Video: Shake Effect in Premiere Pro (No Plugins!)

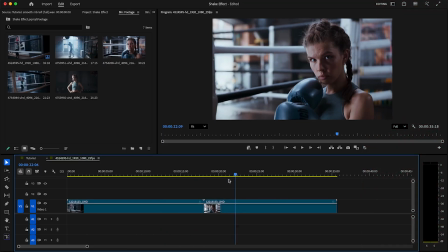0s
You wanna know how to do the shake effect? I will show it to you. Alright, let's jump straight into this tutorial where we'll add a nice camera shake to the footage. By the end, you'll understand how camera shakes are actually pretty easy to create.
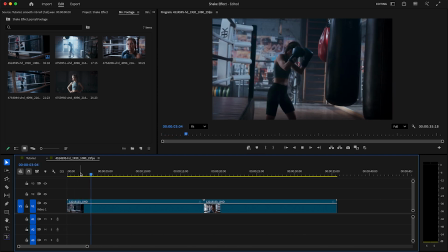13s
Let's find the spot where we want to start the shake, maybe right here when she's punching the boxing bag. This moment has a lot of impact, which makes the shake feel more natural and powerful. I'd always recommend working with adjustment layers, so create one and drag it onto that punch.
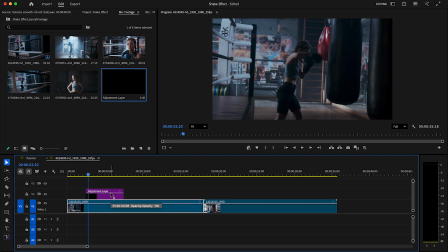30s
Make the adjustment layer about 9 frames long so we have enough space for the effect. Delete the rest of the adjustment layer, and now let's zoom in a bit.
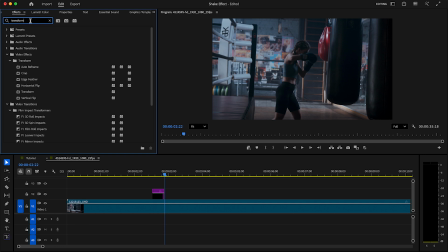38s
In the effects panel, search for the transform effect and drag it onto the adjustment layer. Then go to the effect controls. This is where the magic starts. On the first frame, add keyframes for position, scale, and rotation, since these are the only 3 properties we need to adjust.
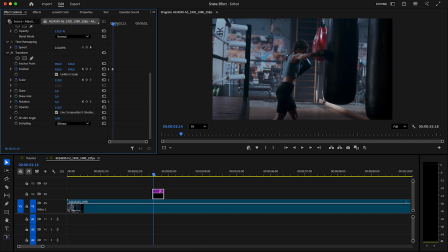56s
Move 1 frame to the right and bring now the footage to the left so we have the first camera movement.
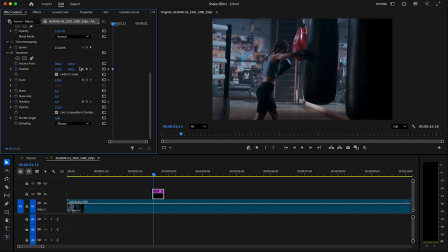62s
For a natural shake, I don't think in exact numbers, I think in ranges and intensity. Since we're getting black edges, scale the clip up until they disappear. Set a keyframe, and in this case 130 should work fine. Move now another frame, and this time we bring the footage to the right.
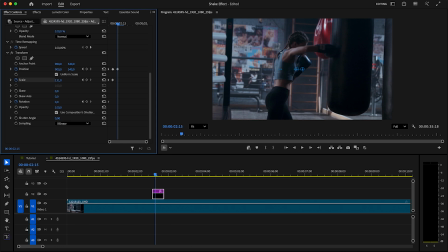82s
I usually move the position left and right in small jumps. The key is not too far, otherwise it looks fake. So 885 should be fine here. Now go to rotation and rotate the footage slightly.
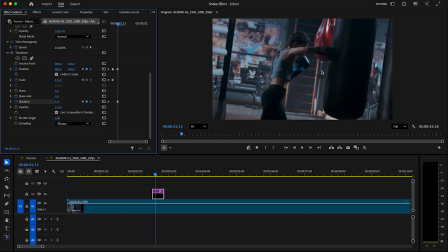97s
This will look really dope in the final result. Next, move 2 frames to the right and continue with the position. This time, shift the footage slightly to the left. Small movements work best. A value around 786 should be fine.
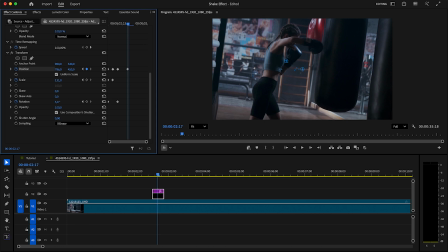114s
You can also adjust the vertical position and move it up a bit, for example to around 400. Next, move another 2 frames forward and shift the footage to the right again. The exact numbers don't really matter, just keep the movement small so everything stays clean and natural.
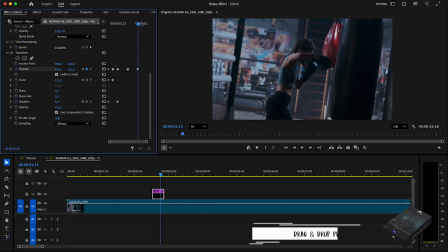130s
Then move the clip down a bit, for example to around 611. This time you can also scale the clip up slightly to add a small zoom. Then move another frame to the right, shift the clip a bit to the left, and bring it up again.
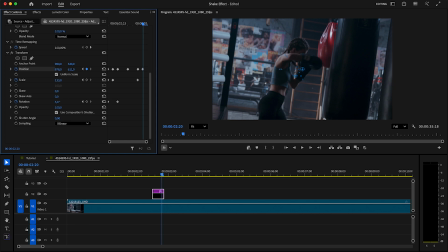144s
As you can see, we're only playing with left, right, up and down movements. So bring the clip up to around 650 and let's intensify the zoom a bit by increasing it to around 138. Then move another frame forward and shift the footage to the left again.
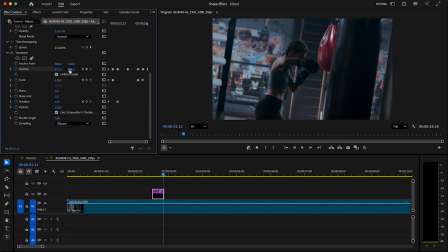163s
Finally, adjust the vertical position slightly to make the final refinements. These small adjustments are what make the shake feel natural and impactful instead of chaotic. So let's play it back and check our shake effect now.
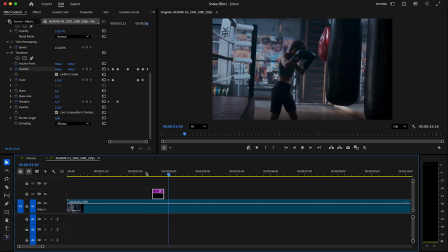177s
You can see how these small movements really sell the impact and make the shot feel more dynamic. It already looks dope, but now we're adding the cherry on top by setting the shutter angle to 200. This adds a smooth motion blur and really makes the difference between a good camera shake and a cheap looking one.
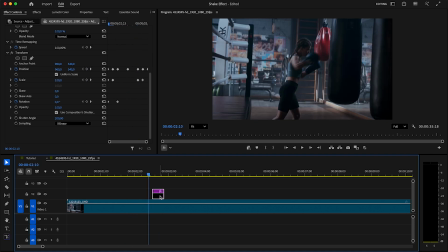197s
Looks way better, right? That's the power of adjustment layers. You can place the effect exactly where you want. You can even pimp this camera shake with a flash. Just search for the brightness and contrast effect and drag it onto the adjustment layer.
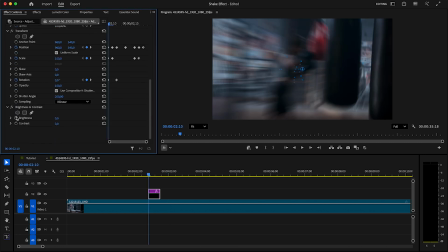213s
In the effect controls, go to the first frame and add keyframes for brightness and contrast. Then move to the middle of the adjustment layer and set the brightness to around 80 and the contrast to 40.
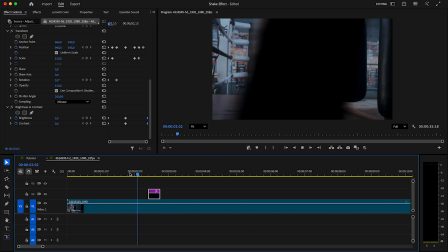226s
Finally, go to the end and set both values back to 0. With the motion blur and the flash combined, the effect looks much more intense.
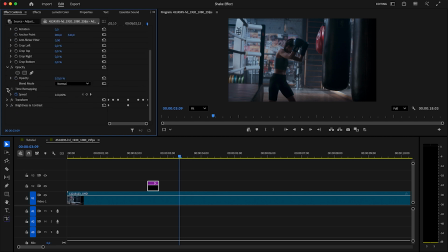235s
In the effect controls, you can collapse the effects. If you then select both of them, you can save the settings as a preset, which will save you a lot of time next time.